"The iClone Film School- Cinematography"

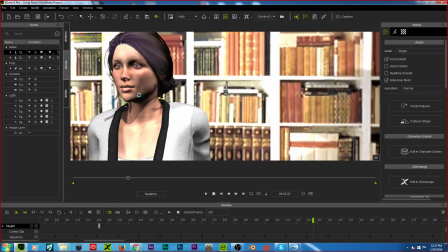[33:01]
Sorry. All right, and it goes from here, and then suddenly, and then the next shot.
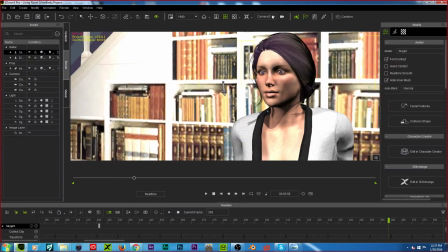[33:09]
So it would go from here to here. You can break it, and then as long as the next character, our character here, goes from here.
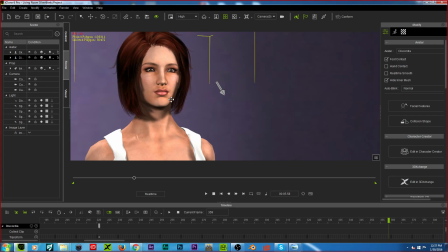[33:19]
Something like that. It would remove the confusion. Or you would have it like spinning at a 360-degree angle.
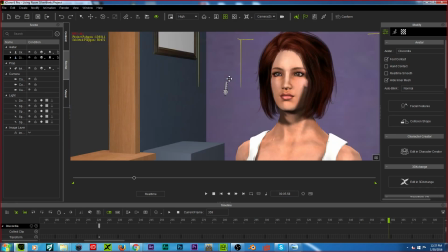[33:27]
That was an old trick that Hollywood used to do. And that pissed people off.
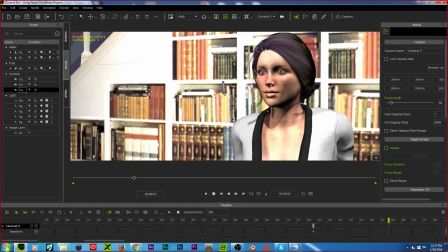[33:34]
People didn't like it. Yeah, Where the camera would spin all 180 degrees.
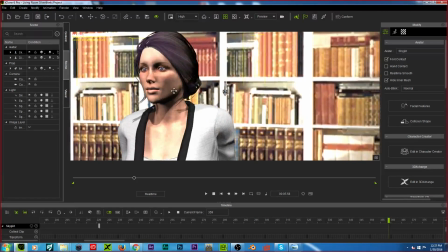[33:42]
So let's put in... outdated technique. Very outdated.
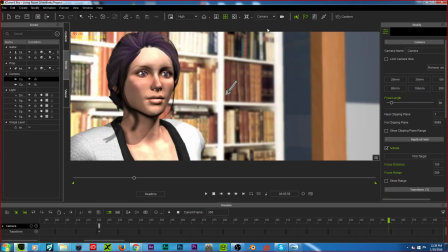[33:47]
Well, it's starting to become a fad. And good riddance. I have to ask her, what are your thoughts on Shaky cam? Shaky cam has its good uses, and I want to cover that as well. So like, it's a common thing in most modern action films.
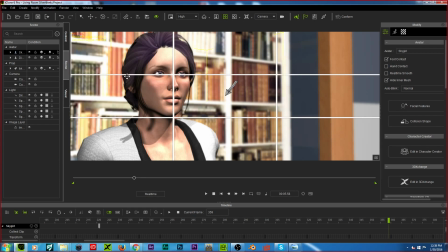[34:03]
Well, it resembles chaos. It does, yeah. I can agree on that. And it's much more useful for chaotic scenes, like maybe something like Handy Cam or something like that. But it's really, and I've done it too. I've done Shaky Cam before, and I did it with the Desperate Man,
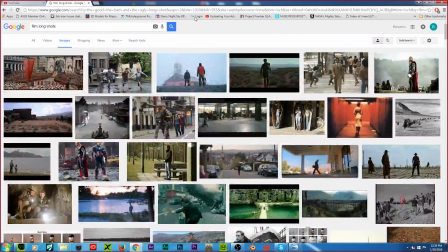[34:25]
which, let's go to my YouTube channel for a second.
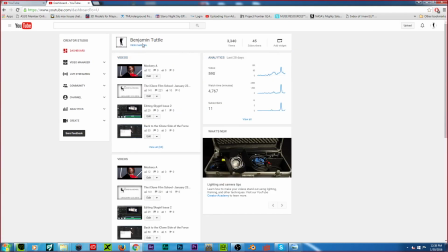[34:31]
It has its uses, but don't overdo it because people get really sick. Yeah, that's in some films it's just overdone, like Quantum of Solace.
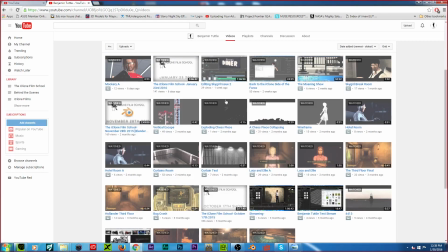[34:39]
Quantum of Solace is a great example. That overdid it way too much.
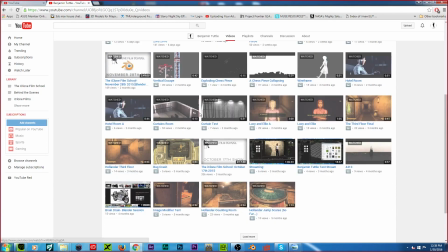[34:45]
Cloverfield made people sick. It had its purpose, but it's really... A Good Day to Die Hard. Yep.
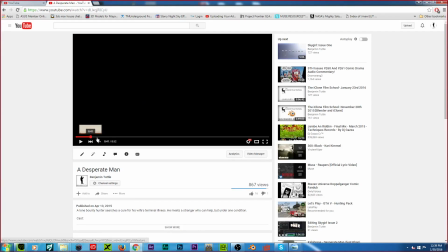[34:53]
Hey, let's go with Desperate Man. This thing was my thing. Yeah, this was good.
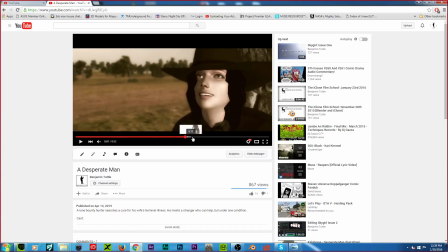[35:00]
Kind of shots were strange though. Here, headlines didn't match, but let's see.
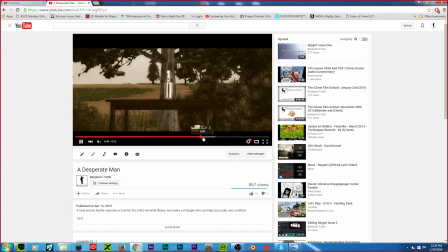[35:06]
When he misses it, shot here, close up. As you can tell, I didn't have my grid very much.
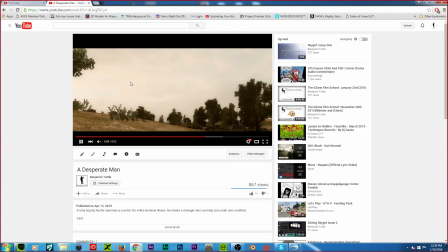[35:16]
I did right there, and then suddenly right here, and then suddenly the camera got shaky.
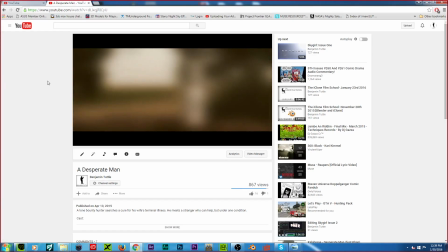[35:24]
This was a strange effect I did in Sony Vegas. And then suddenly I did the Steadicam shot.
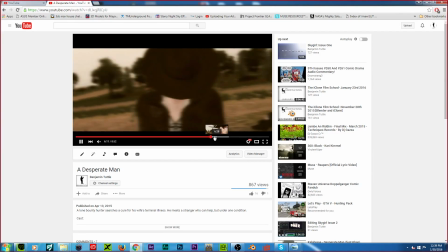[35:34]
It works though because it shows he's losing consciousness.
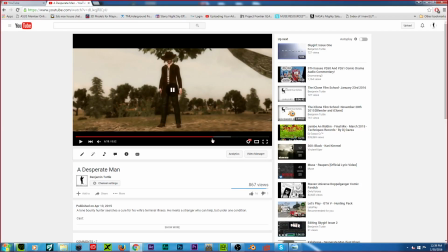[35:38]
Yep. I wanted to resemble pain. Now this one I could tell you how to do this, and you could do this in the movies too, Jeff. There's the shaky cam, but you notice how it moves like that? The camera at the foreground, the background, just warp.
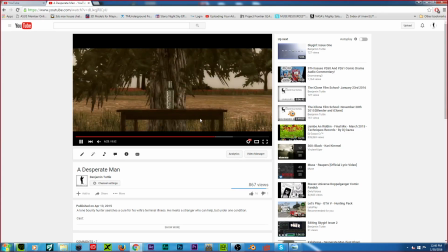[35:52]
Yeah. That's something we should cover pretty shortly.
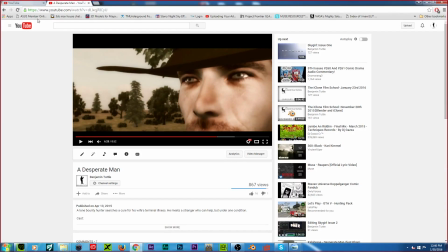[35:58]
That is called the Dolly zoom, or the vertical effect. If you ever seen Vertigo or Jaws.
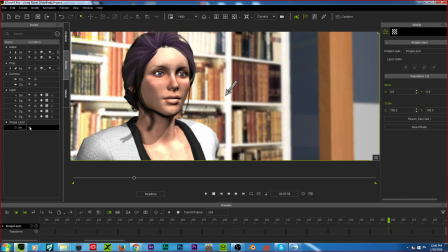[36:05]
To be honest, I hate to confess this, but I've not really seen much of Hitchcock's work, to be honest, because I've not really seen many films pre-1970.
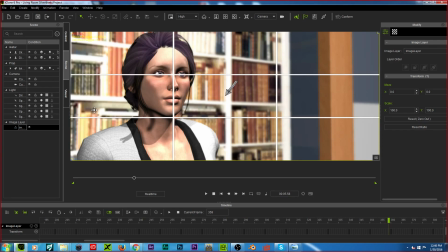[36:20]
I mean, because I know that's where most of Hitchcock's work tends to be from. Yeah, from the 50s and 60s. Not only that, but he did a lot of films in the 40s. Shadow of Doubt is a great film. If you really like his work, there's a book called Hitchcock Truffaut, which is like its own filmmaking bible.
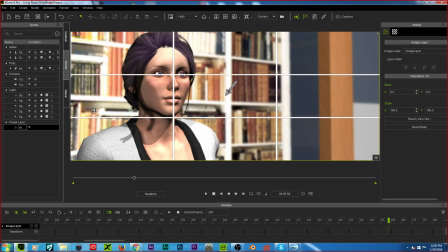[36:40]
I lost my copy years ago, and I might buy a new one. But I used to read that book like 6 times, read it over and over and over and over again. Because it's two filmmakers, Francois Truffaut and Alfred Hitchcock.
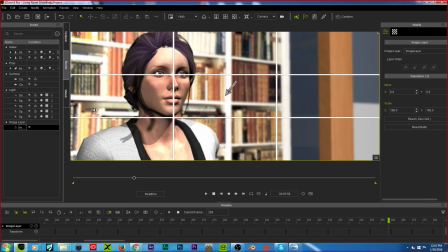[36:56]
It's pretty much discussing his films, and it goes into such great detail. Every single one. Every single film he's done until like the 60s. But not his 70s ones.
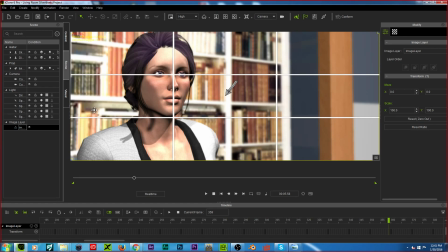[37:11]
Like, No, not the 70s ones. It goes up to... So it doesn't include Frenzy? No, or Topaz. It doesn't include those two. I don't think it even includes Marnie either. I don't think it does. Don't worry. But it just...
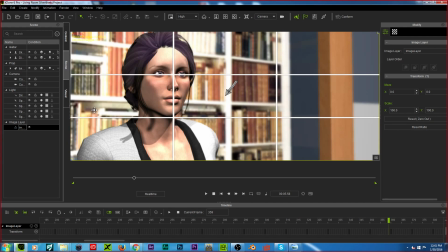[37:26]
He'd only done 2 films in like the 70s. It's just Topaz, I think. But Shaky cam is pretty easy.
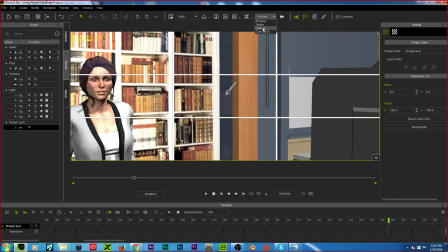[37:40]
I covered it on last week's show. You would attach a certain avatar, and then you would do a motion puppet,
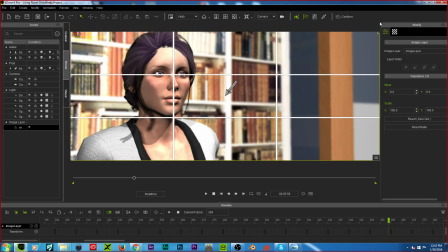[37:46]
and then you would connect the camera to the character's head, so it'd move around. And you can control how much it can, or you want with the right adjustments, you can control how much the camera will shake. It would be useful in demonstrating or depicting like an actual disaster, let's say an earthquake.
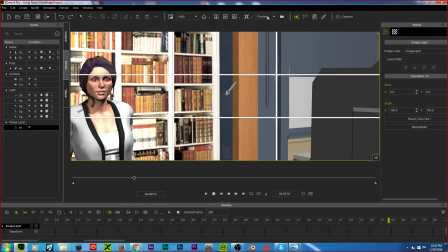[38:05]
Yep. Another shot I noticed, iClone gives you the power, the movies doesn't.
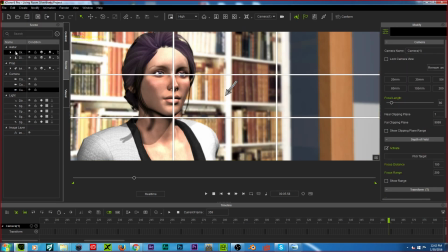[38:10]
I'm going to create this from a new camera. It's called the Dutch Tilt. Mm-hmm.
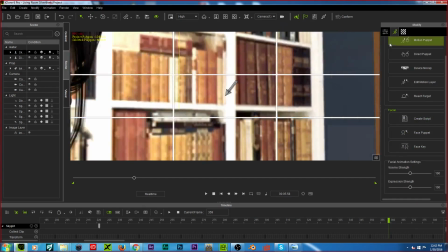[38:16]
Which is... Oops. I feel like I interrupt too much at times.
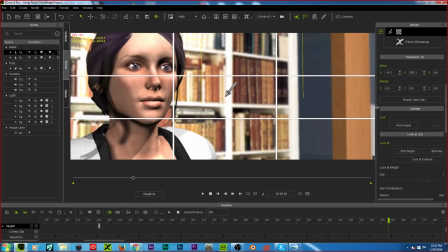[38:21]
Oh, don't worry. I'm sorry. No worries. It's called the Dutch Tilt.
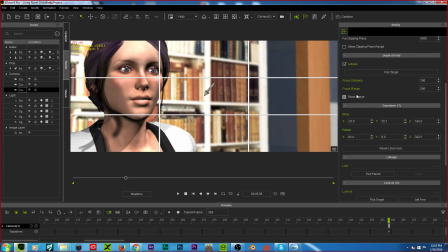[38:28]
Which, the Dutch Tilt... Hang on. Gotta remove a certain thing. It used to be with iClone 4. I'm guessing they can fix it now. Where you can adjust the camera, so we'll go at a 22-degree angle.
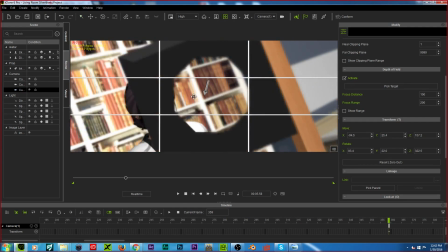[38:46]
These kind of shots.
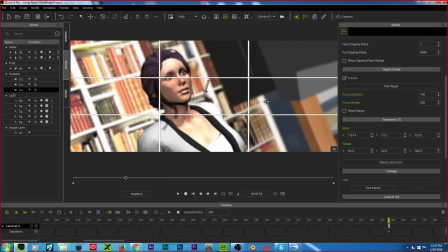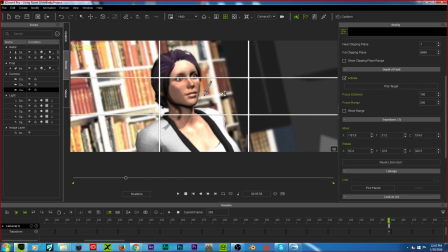[38:53]
And I don't think the only person I've seen who did the Dutch tilt was Mark, Small Wonder Studios.
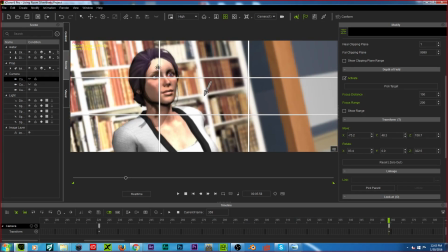[39:01]
I have not seen one person do this yet. What are your personal thoughts on it?
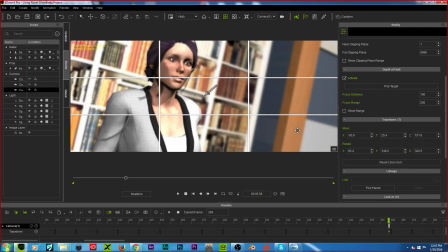[39:07]
I think it has a great use. Sam Raimi is well known for these kind of shots.
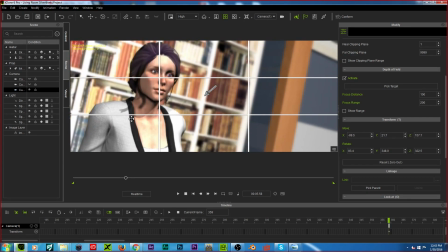[39:11]
If you ever seen The Evil Dead and Army of Darkness and Evil Dead 2, Spider-Man did it a couple times. Mm-hmm. Battlefield Earth. Battlefield Earth is the worst case scenario of doing the Dutch tilt because it did it every single shot, or almost every single shot was a Dutch tilt.
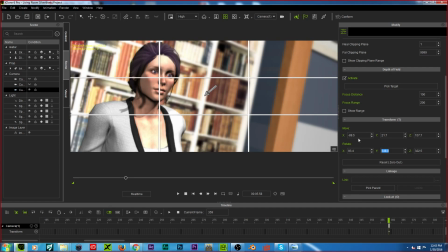[39:31]
You want to avoid that because people hate it. But it's great for creating chaos.
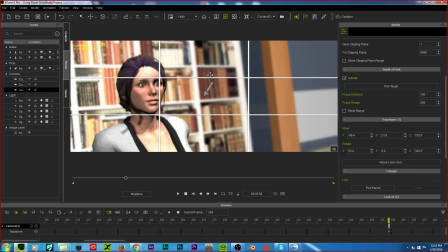[39:38]
I hate to bring that movie up. But it kind of feels uneasy, like a funhouse effect. If it's not overdone, then it can work well. Film noir,
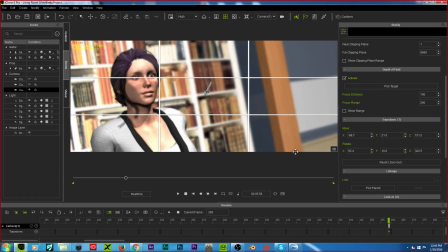[39:52]
I know some film noir used the Dutch tilt. But, yeah, shots like this. It feels unnatural. Anime uses the Dutch tilt a lot. Especially a lot of manga.
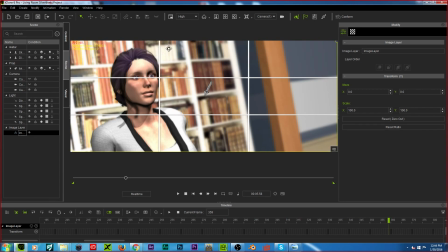[40:10]
So, It's like a common thing I see. There's a lot of Dutch tilts and angles and everything. Everything is at an angle to symbolize chaos. But, let's have a look here.
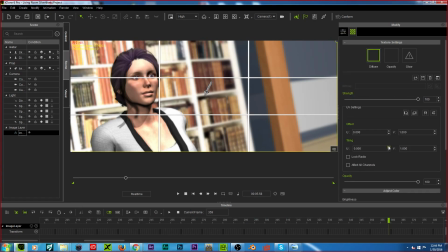[40:26]
But I mentioned the Dutch tilt's very easy. You just adjust the y-axis, X, Y, and Z, and you rotate the y-axis.
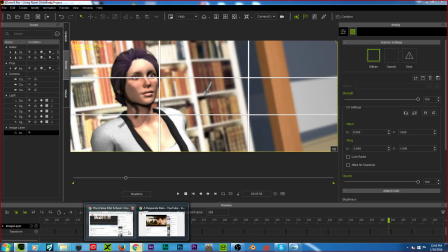[40:34]
And that's how you do the Dutch tilt. It's great for horror scenes, too.
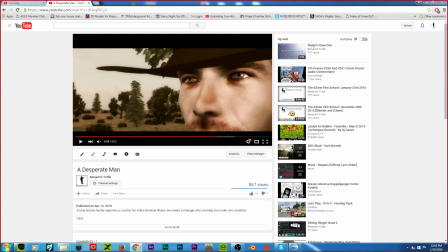[40:40]
So let's have a look. If there anybody wrote in the Google document. can't do it in the movies, not with free cam anyway. No, it can't be done with free cam. You would have to edit it. Free cam's very limited.
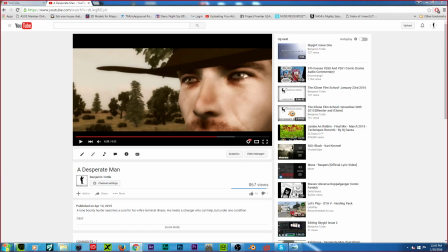[40:53]
You would have to edit it in post-production. So I covered the types of shots. The 180-degree rule. The rule of thirds, which, if anyone wants this grid, I can give it to them for free.
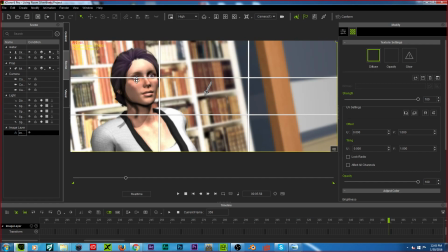[41:09]
I just made it just for fun. But the Dutch tilt is very, very useful. I rarely see iClone filmmakers use this tool.